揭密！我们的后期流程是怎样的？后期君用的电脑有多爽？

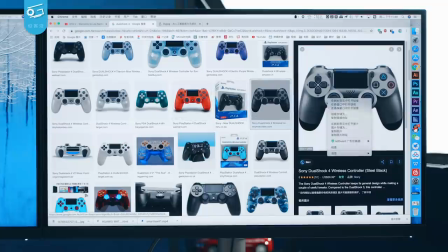4:31 来看一下稿子或者说去找一下素材等等这样一来我们的效率就获得了提升在拍摄方面
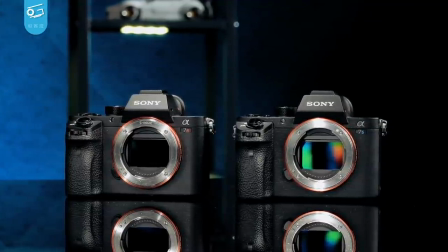4:39 我们使用的是索尼的A7S2和A7R2这两部相机对我们这样的创作者来说是相对比较合适的
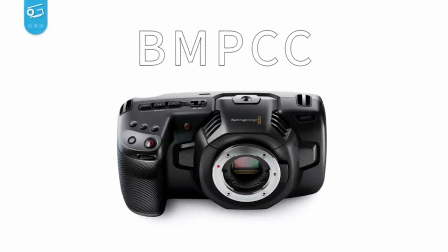4:46 那我知道你想说BMPCC画质更好但A7系列有一个好
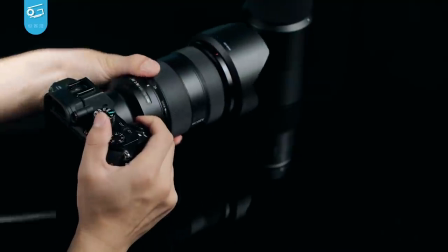4:51 它的灵活性是像BMPCC这样的相机难以企及的不论是相机本身的操作体积还是说拍摄出来的素材本身的文件体积
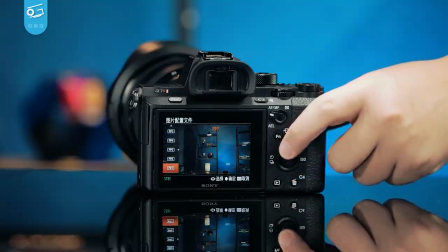4:59 调色空间这都是比较灵活的不过我们两部相机的购买时间都相对比较早了
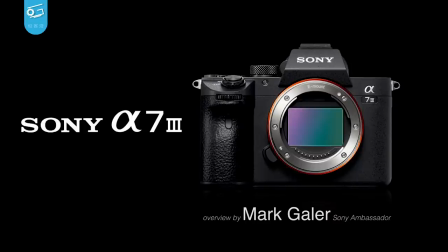5:04 那如果你现在想要购买一台A7用来拍摄视频的话我会更建议你购买A7M3而镜头方面我们使用的是两支变焦镜头
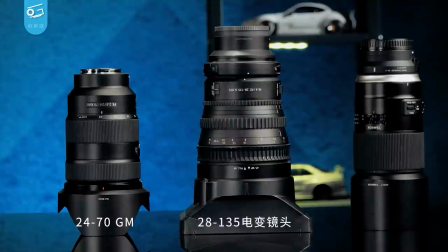5:12 2470 GM和28135电变镜头还有一支腾龙的90V作为补充但实际上我更加推荐你使用定焦镜头因为事实上我们的变焦镜头也几乎都是当做定焦来使用的
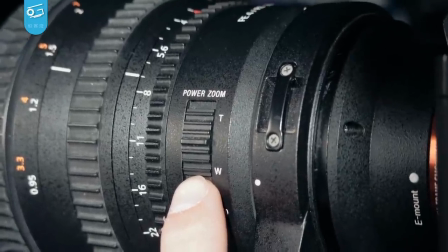5:24 很少使用电动变焦但这并不意味着它没有用
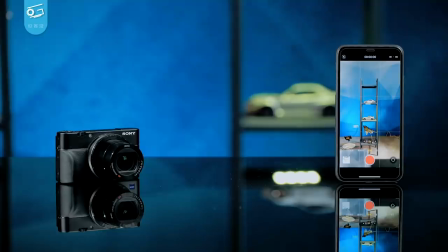5:28 因为变焦镜头可以方便你的前期构图一些补充的机位我们会使用黑卡和iPhone来进行补充
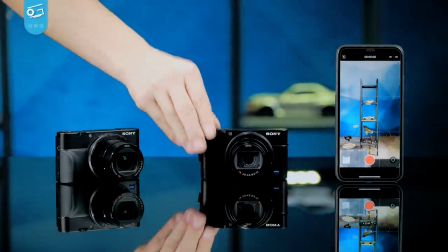5:35 想接下来我们马上要开箱的黑卡7就是一个很好的帮手对于视频拍摄质量来说曝光和曝景的效果才是提升质感的重要下分享我们的曝光整体来说分为两个环节第一个环节是对人物主体进行曝光
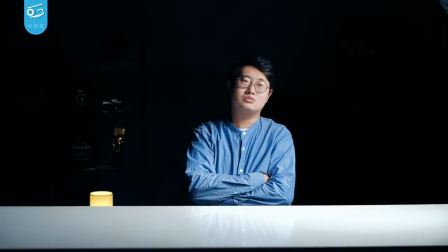5:51 在这个环节我们需要主光源、辅光源和轮廓光主光源顾名思义就是咱们的主灯它承担着照亮面部的主要工作
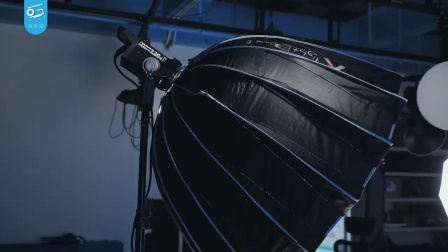5:59 也就是这盏在这里我们使用爱图室120D加上抛物线的柔光箱
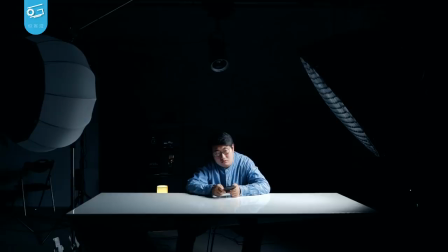6:05 这个光源需要相对较强但是不会太硬的光线所以我们使用这样的配置辅灯使用了另一盏120D
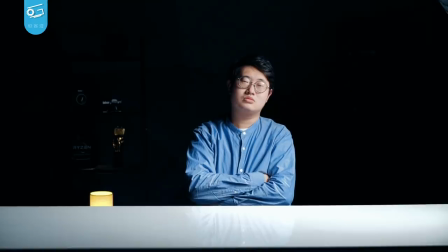6:12 搭配灯笼型柔光箱进行补光这样的光线会更加分散且柔和要注意的是这盏光没有主光源这么亮你看我这边的脸就没有这么亮
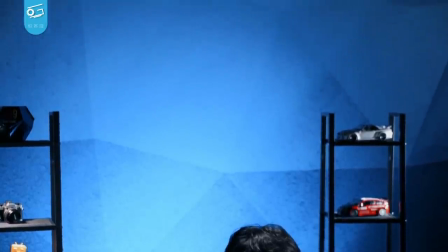6:22 那么轮廓光是下一个需要布的光线轮廓光需要强烈
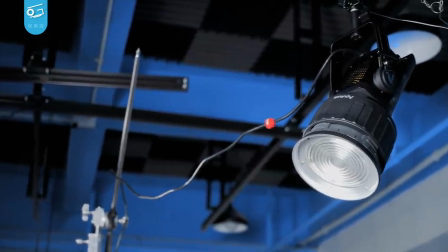6:26 而且聚集的硬光所以我们要在120D上加上菲尼尔透镜进行聚光
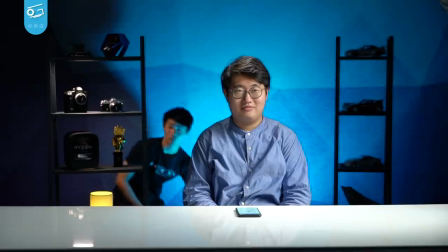6:32 那对人物主体的布光就完成了接下来我们要给背景布光这里我们用一盏飓风灯打亮墙面然后在背景上摆上一些小道具
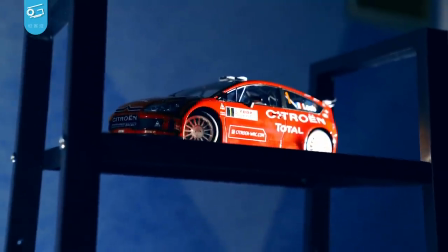6:41 例如像相机啊车膜啊等等最后用小灯吸附在支架的顶部对道具进行打光增加质感那么光源的选择要注意几点
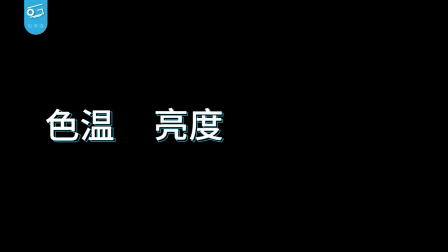6:51 一个是光源的色温另一个是亮度以及最重要的是它有足够的显色指数只有显色指数高的光源我们拍下来的素材才会有后期的空间这点会被很多人忽视但实际上非常重要
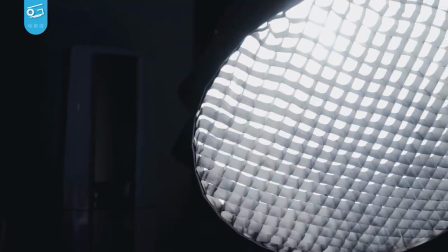7:04 这也是为什么日光的效果比较好的原因而附件的支持程度则决定了你的光源可以如何变化
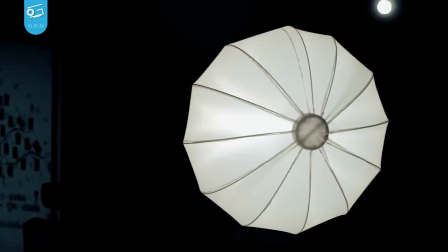7:10 丰富的附件可以带给你很多可能性那如果光源不好会有什么效果呢
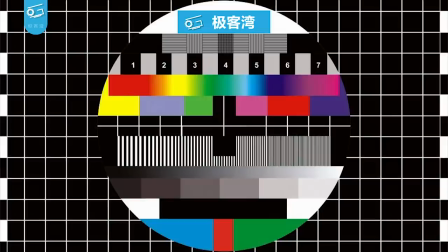7:16 看这里只要花上2000元就可以传出一台当然看直方图是可以解决曝光问题的
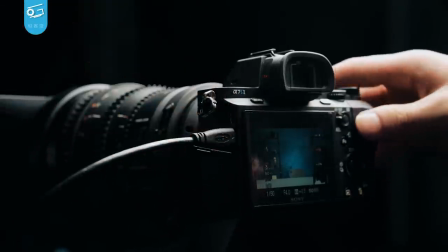7:22 但是最直观的方式还是外接一个尖屏我们在这个部分直接通过A7的相机
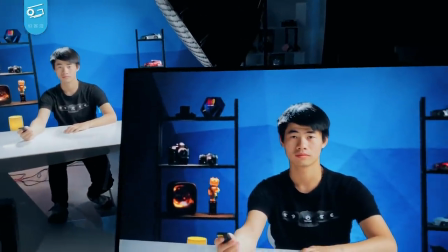7:29 接出了一个PD3220U这样一款32寸4K显示器对尖屏来说最重要的是γ和色准表现这样我们才能比较准确的确定拍摄是不是有问题
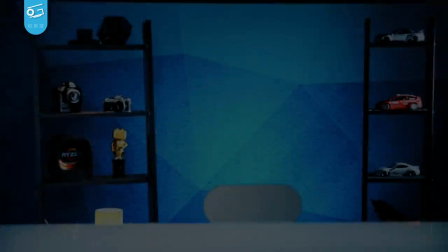7:39 是不是需要调整而面积自然也是很重要的所以我们才使用了这样一款旗舰级显示器来完成这样的工作
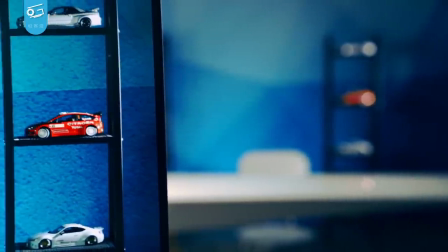7:47 PD-320U显然可以很好的完成这个工作不论是色域、色准、异乎是干嘛表现都是专业水准
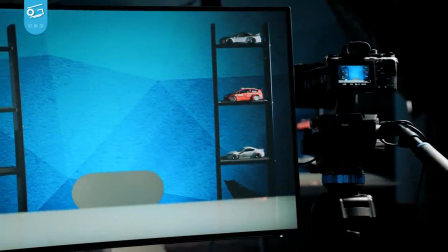7:53 32寸的尺寸对于我们的拍摄来说也可以非常方便的来调整造型、曝光
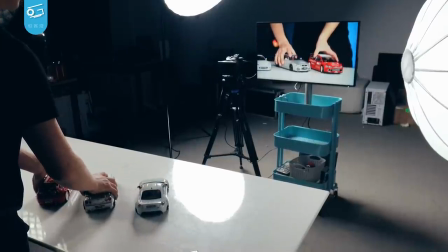7:58 即使是曝光有什么bug也足以及时发现
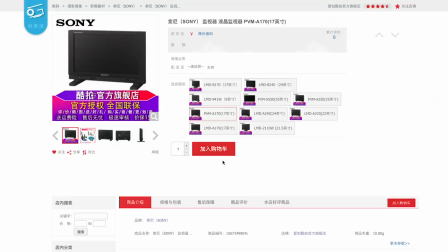8:01 其实索尼自家也是有监视器的可是仅仅24寸就动辄超过2万元的价格实在是……
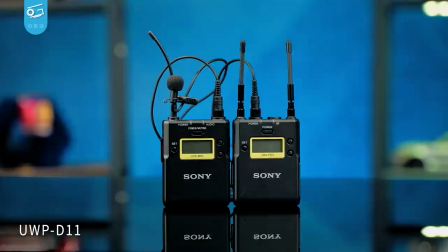8:08 而收声方面我们最常用的设备就是索尼的UWP11小蜜蜂和PCMD100录音笔实际上这两款设备更多是出于方便的考虑它们的效果其实比较一般我现在用的就是小蜜蜂如果你想要更好的效果其实一支好一点的电容麦克风会更加适合你